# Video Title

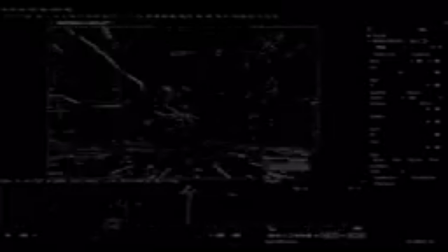Hello, welcome back. So here's the latest version of my EMP. A few tweaks here and there, mostly color and balancing, as I was mentioning before. I think you can see the magic quite clearly now.
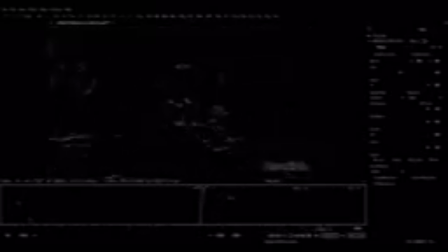Generally, I've done that darkening of the environment, so I'm still hoping once we've got the anticipation effect on the drone that becomes a little less obvious, but at the moment it's a bit slower. So I've done that from while the camera's pulling out, it kind of darkens down already.
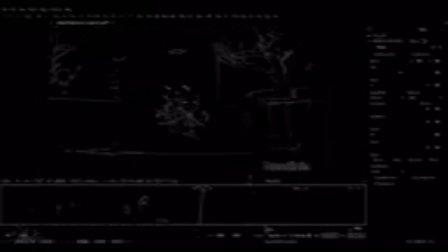And then this front edge effect with that emissive noise, I've just contrasted that up to the point where it's only just visible on the outside and it's quite bright at the base.
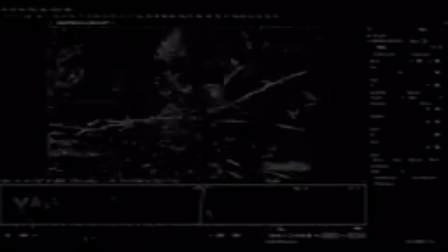So just to add a little extra punch on that expansive moment. So I think it looks pretty cool.
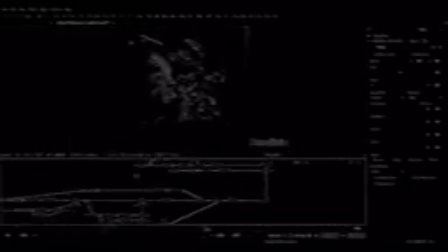Let's go ahead now and just add a few of those extra things I've been talking about. So if we come back here, let's get the anticipation effects in first.
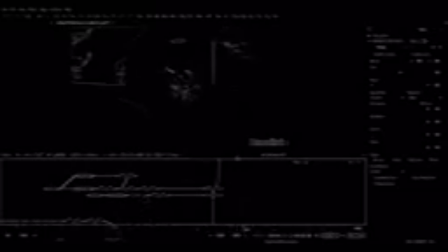And then I also want to add a displacement fake refraction like we've done with the others, which is particularly important on these more spherical type effects that feel like they should be refracting the environment.
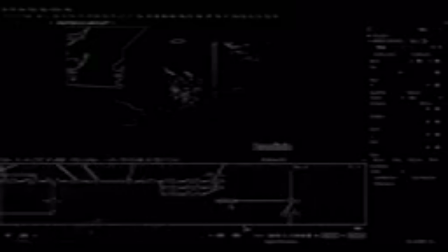So for starters here, I'm just going to take this drone we've got and get just the emission pass.
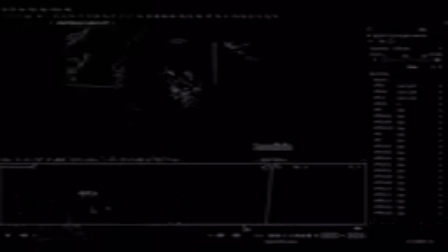Right, so we have that, and I'm hoping that does pretty much the job of adding our anticipation. So let's see what we can do with this.
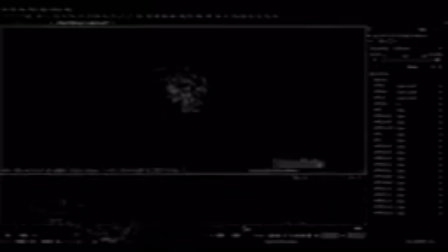I'm going to start just by boosting it a bit. We need at least a base for what we consider it being bright.
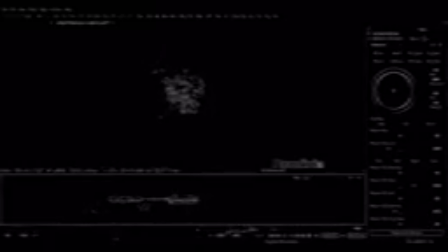So something like that. And then I also want to key it on. So let me put down another one here, and we'll just say
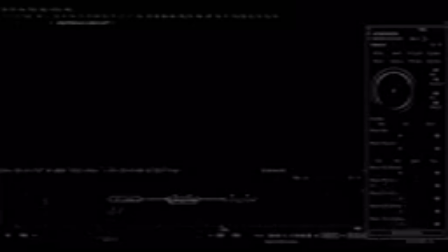maybe from like 145 it's invisible, and then it appears after the zoom out. So it's pretty much full strength by around 165.
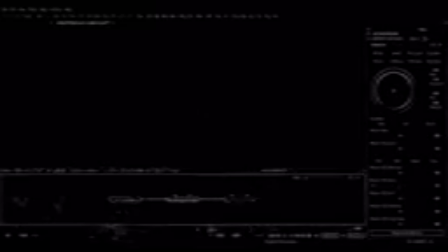So something like that, and let me just go and grab one of our rectangles here.
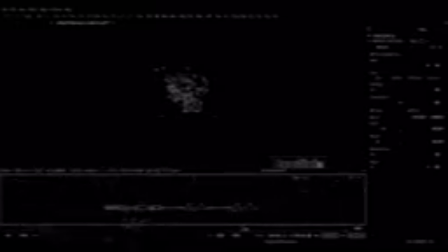Alright, so that the internal glow kind of switches on. I'm going to extend this a little bit.
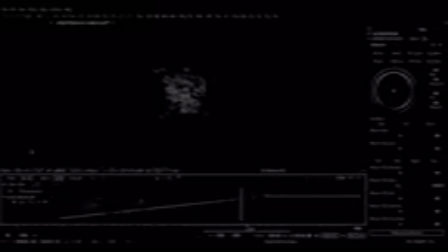So we have this glow kind of coming on over a few frames. Something like that. And then I'm also going to take one of our glows and we'll get a glow on here as well.